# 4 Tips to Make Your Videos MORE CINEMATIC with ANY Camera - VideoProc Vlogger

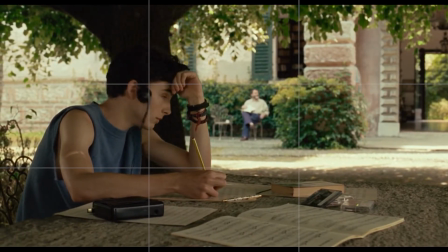(4:28)
Yet, when we emulate those tricks, we need to pay attention to 3 points.
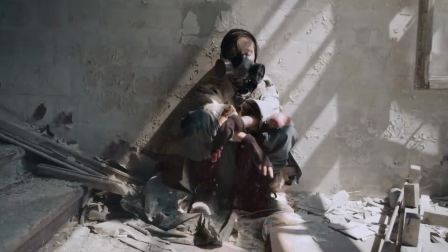(4:35)
First, the person must not to be close to the wall, otherwise it is difficult to shoot effect, even with a larger aperture.
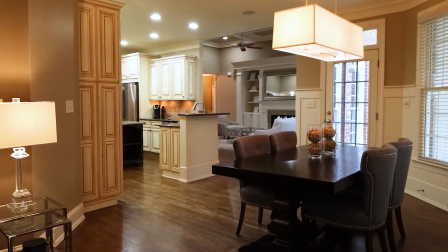(4:46)
Second, the subject should be at the maximum depth of sight. For example, along the diagonal of the room.
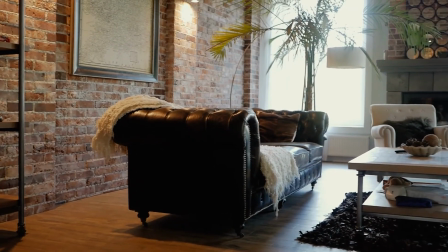(4:54)
Third,
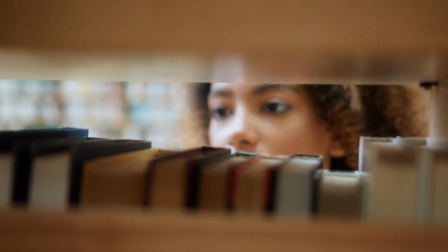(5:00)
In addition, you can also add a little foreground props to create some foreground.
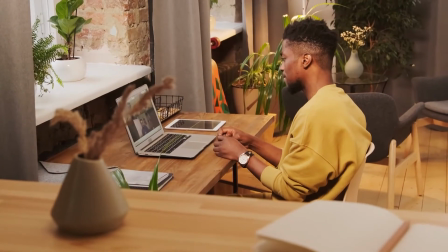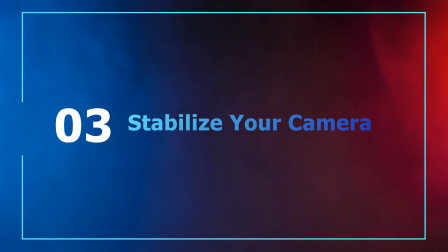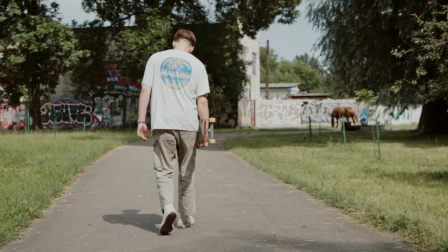(5:16)
Generally speaking,
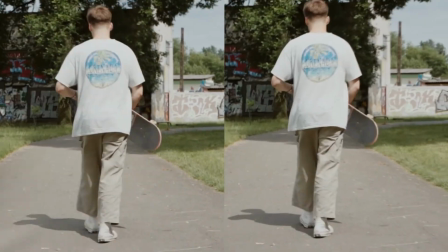(5:17)
a stable shot provides a better visual experience and prevents the viewer from being distracted by the shaking lens.
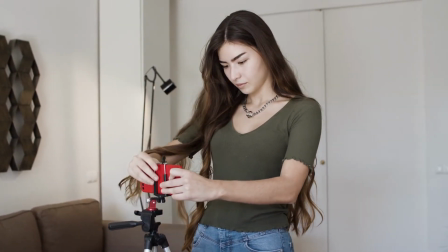(5:28)
Therefore, you can use a tripod or stabilizer to assist your shooting.
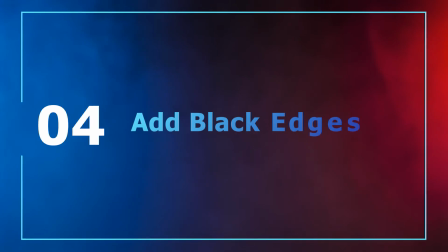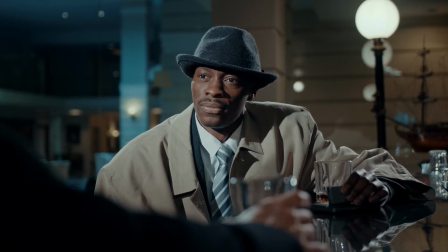(5:39)
If you have mastered the first 3 methods and have already got some great footage, then how to achieve a cinematic video?
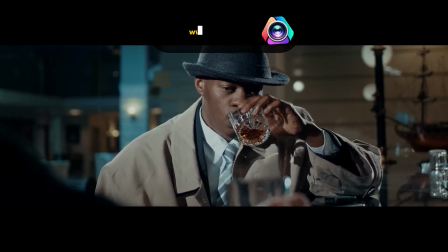(5:48)
Add a black edge to your video using VideoProc Vlogger. Here I'll show you how to do that in one click.
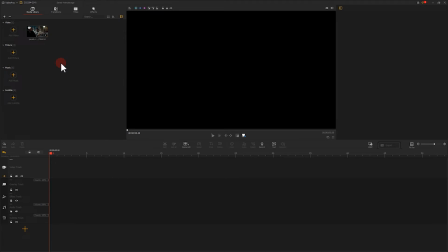(5:56)
Import the footage into software, then put the footage on the video track.
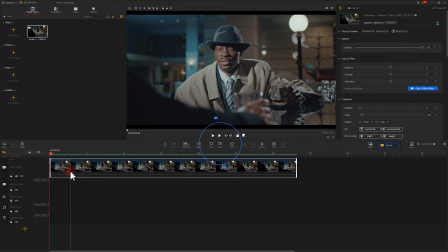(6:02)
Next, click here to enter the motion editor.
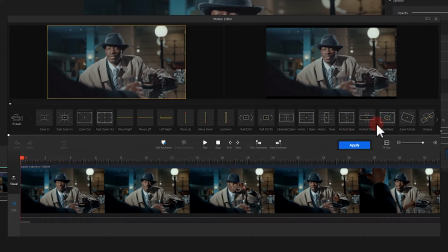(6:08)
Find vertical close here and click on it. Let's play and see. Well, the cinematic feeling is showing.
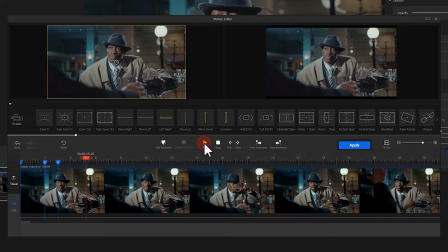(6:22)
Also, if you want to add a black edge at the beginning of the frame or want to control the duration of the black edge, just to make a slight adjustment to the keyframes. Well, we can see that there are 3 keyframes on the clip. The first keyframe represents the original state of the clip frame,
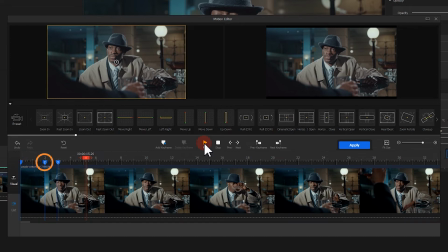(6:41)
and the second one is the state of the clip with a portion of the top and the bottom edge cropped out. The third keyframe determines the duration of the black edge. We can adjust the parameters as needed.
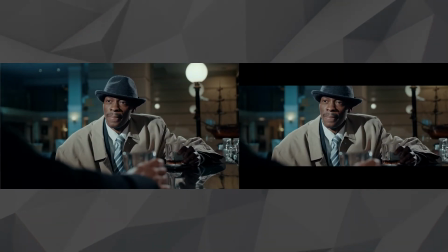(6:56)
For example, first, if you wish your black border to show up from the beginning, we can delete the first keyframe
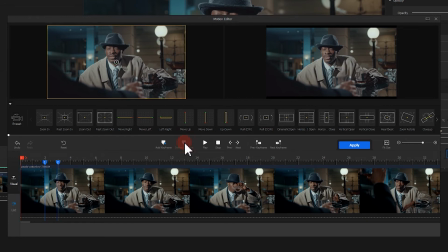(7:07)
and put the second one at the front. Second, if you want a black border to last longer, we can simply move the third keyframe to the point where you want a black border to end.
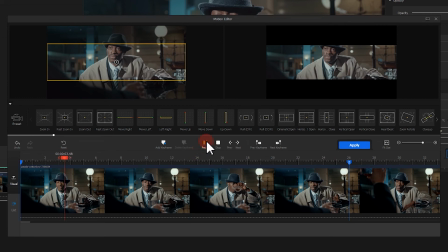Third, if you're not satisfied with the scale of the black border, you can select the keyframe and manually adjust the scale of the black border like this.
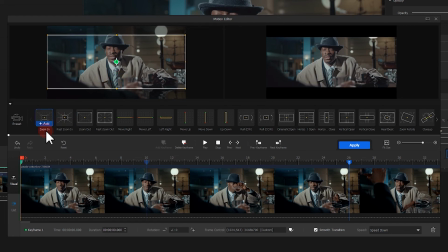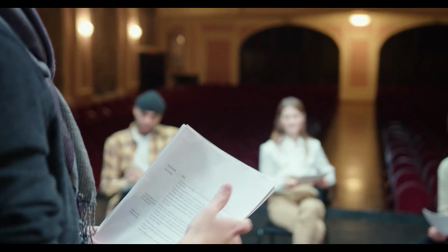(7:56)
Alright, that's all for today's video. And I believe you have learned how to make your video more cinematic.
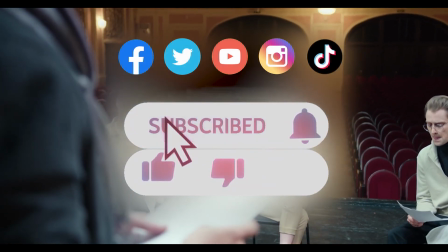(8:03)
If you feel interested in video editing or want to learn more about video editing, don't forget to click that subscribe button to subscribe channel.
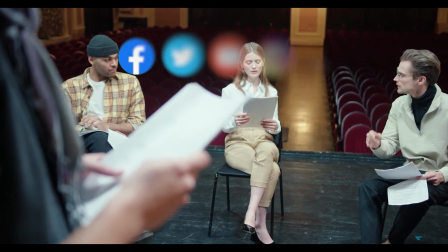(8:11)
More video editing tutorials will come up soon. Alright, we'll see you next time.
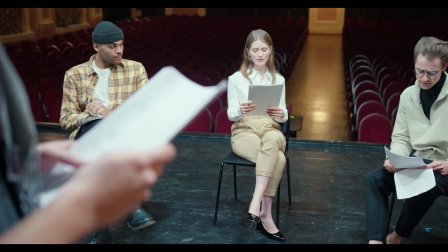(8:16)
Hope you enjoy. Bye bye!